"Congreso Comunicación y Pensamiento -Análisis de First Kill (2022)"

Esta serie tiene sus referentes claros y los utiliza y satiriza, reconociendo, sin embargo, que lo que la sociedad señala como cosas de chicas, de adolescentes, también tiene una implicación importante a la hora de identificarse y autodeterminarse en la adolescencia. No solo como persona queer, sino también como persona racializada. El deseado primer beso llega a mitad del capítulo, desde la perspectiva de Juliet. En la fiesta están jugando a la botella. Ben lo amaña para que Juliet pueda meterse en la despensa con Calayopi, actuando de aliado y trampolín.
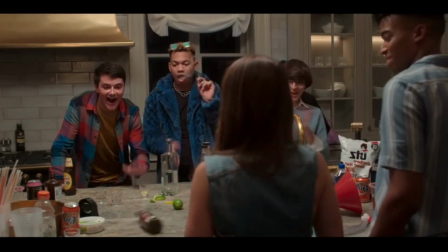8:42 Desde la escena de presentación de Ben como el mejor amigo gay de toda la vida y el lugar seguro para Juliet, en lo que a su realidad queer se refiere, es el amigo gay,
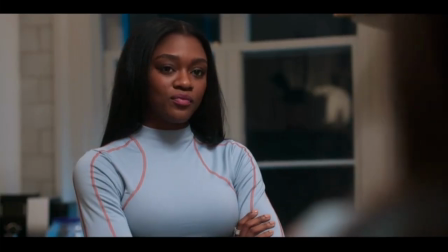8:50 que normalmente sería el protagonista del relato, el que legitima desde un papel de reparto y ayuda a la normalización del deseo de Juliet.
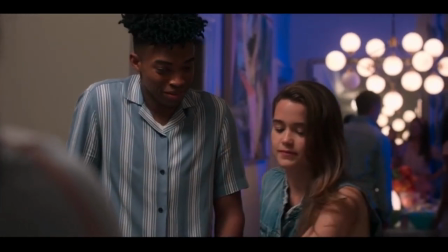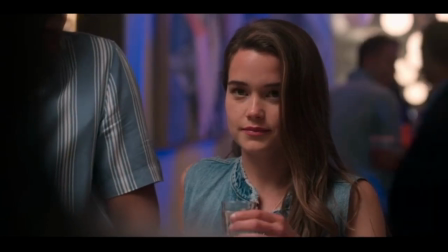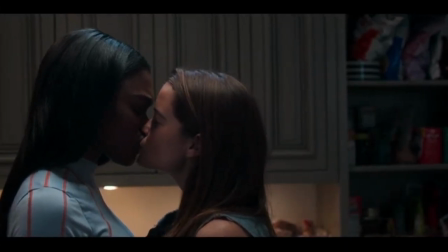9:09 Así es que en la despensa Juliet la besa sin preámbulos mientras las dos están cara a cara en un plano medio.
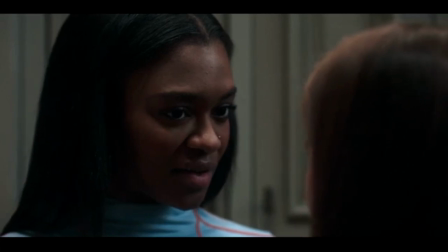9:14 El montaje del beso es sucesivo en primer plano y mientras se hablan en un plano contra plano en la que la otra siempre está en el plano de la una.
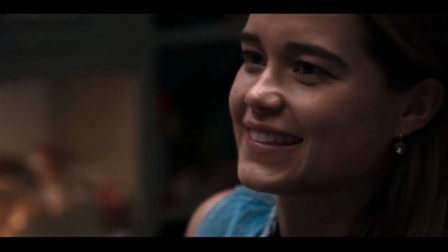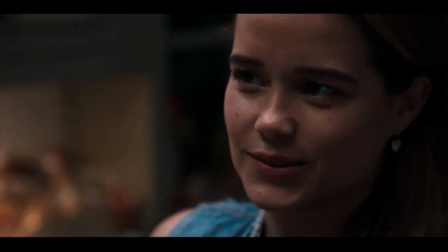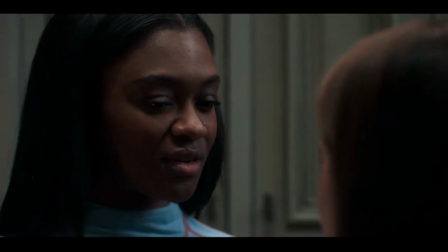9:35 Se besan en primerísimo primer plano, tan áptico que la espectadora puede sentirlo.
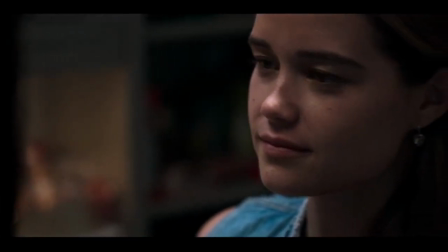9:40 Mientras suena Slumber Party y el montaje intercala el primerísimo primer plano del beso y el plano detalle de sus manos.
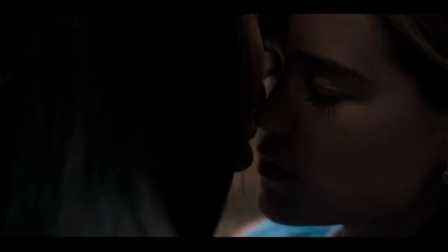9:46 Slumber Party es una canción muy teenager con connotaciones sexuales lésbicas explícitas,
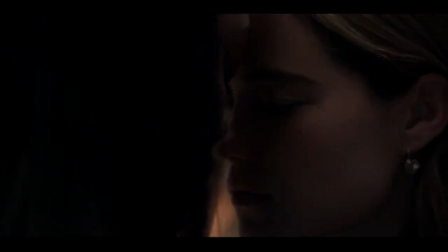9:51 le hice un cunilingus a tu novia en el sofá y representa el tipo de diversión adolescente y sexual que busca Juliet en su interacción.
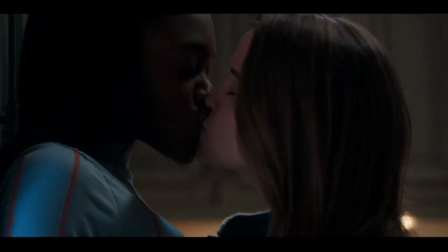9:58 Entonces la música cambia y encontramos una marca enunciativa que implica un cambio de seriedad en el tono enunciativo.
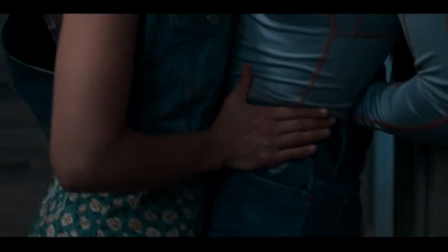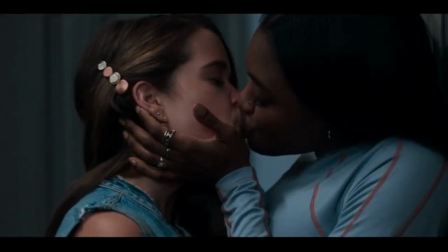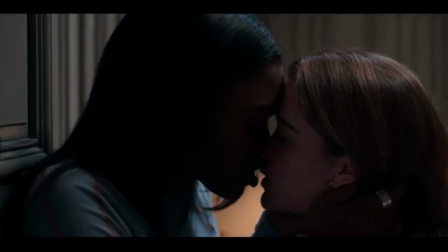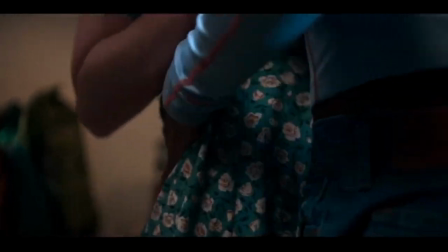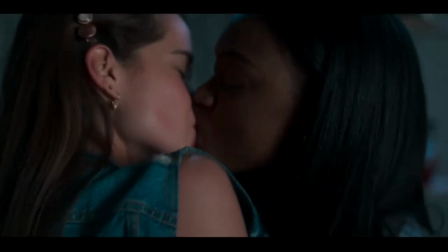10:28 El deseo y la tensión entre ellas parte del instinto sexual adolescente y de la tensión
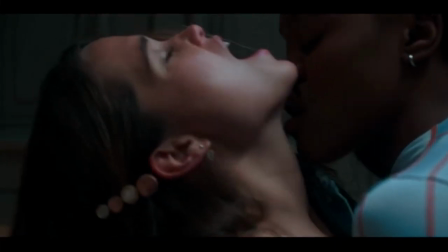10:32 romántica y refrenable de juegos de miradas y de deseo que implica diversión, como podemos ver en cualquier serie adolescente heterosexual coming of age.
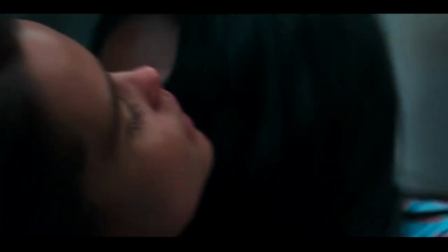10:40 El deseo sexual mueve la narración entre los personajes principales. Sin embargo, en este cambio de música entran nuevas implicaciones.
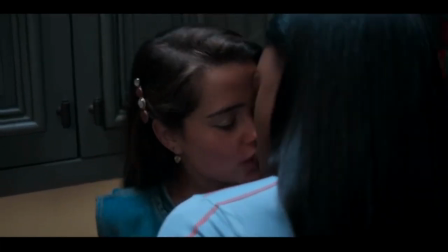10:48 De pronto suena el leitmotiv que anticipa el deseo entre ellas, su tema, y vemos que el deseo las lleva a efectuar su cometido, la primera muerte. Esta escena está grabada desde una mirada femenina, con importancia en lo áptico y las caras de las adolescentes, con cuerpos que se mueven y se entregan al goce, pero sin la hipersexualización de la male gaze, que no está presente en ningún momento de esta escena. Juliet y Calayupi son dos chicas adolescentes que se desean dirigidas por una mujer lesbiana en planos punzantes que se centran en la posición de las manos y el tacto, los besos necesitados de las protagonistas no hay paneos de cuerpos hipersexualizados ni desmembración de zonas eróticas sino focalización en las manos y metáforas sexuales como el tarro de cerezas que explota en el suelo y se desparrama como el deseo que las inunda en el momento de éxtasis Desde los distintos puntos de vista de cada una, ambas veces que visitamos la escena desde sus respectivas miradas, observamos como el deseo de cada una transiciona. Juliette morfosea del deseo de besarla al instinto de matarla, su primera muerte como una alegoría a su sexualidad. Mientras Calayopi pasa del deseo primario de querer matarla, por su convicción casi religiosa familiar,
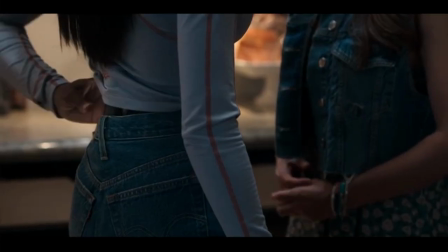11:56 como cazadora de monstruos, a querer besarla y soltar la estaca que tenía preparada para ello.
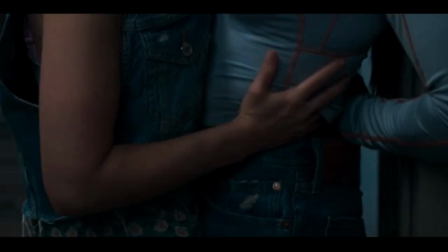12:02 De hecho, en la segunda vez, bajo el punto de vista de Calayope, la música no es la diegética de la fiesta, no es Slumber Party,
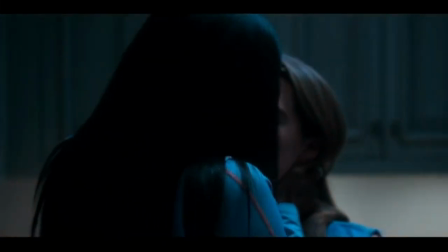12:08 sino Soldier of Love de Sade, una balada romántica sobre la imposibilidad de reprimir el amor.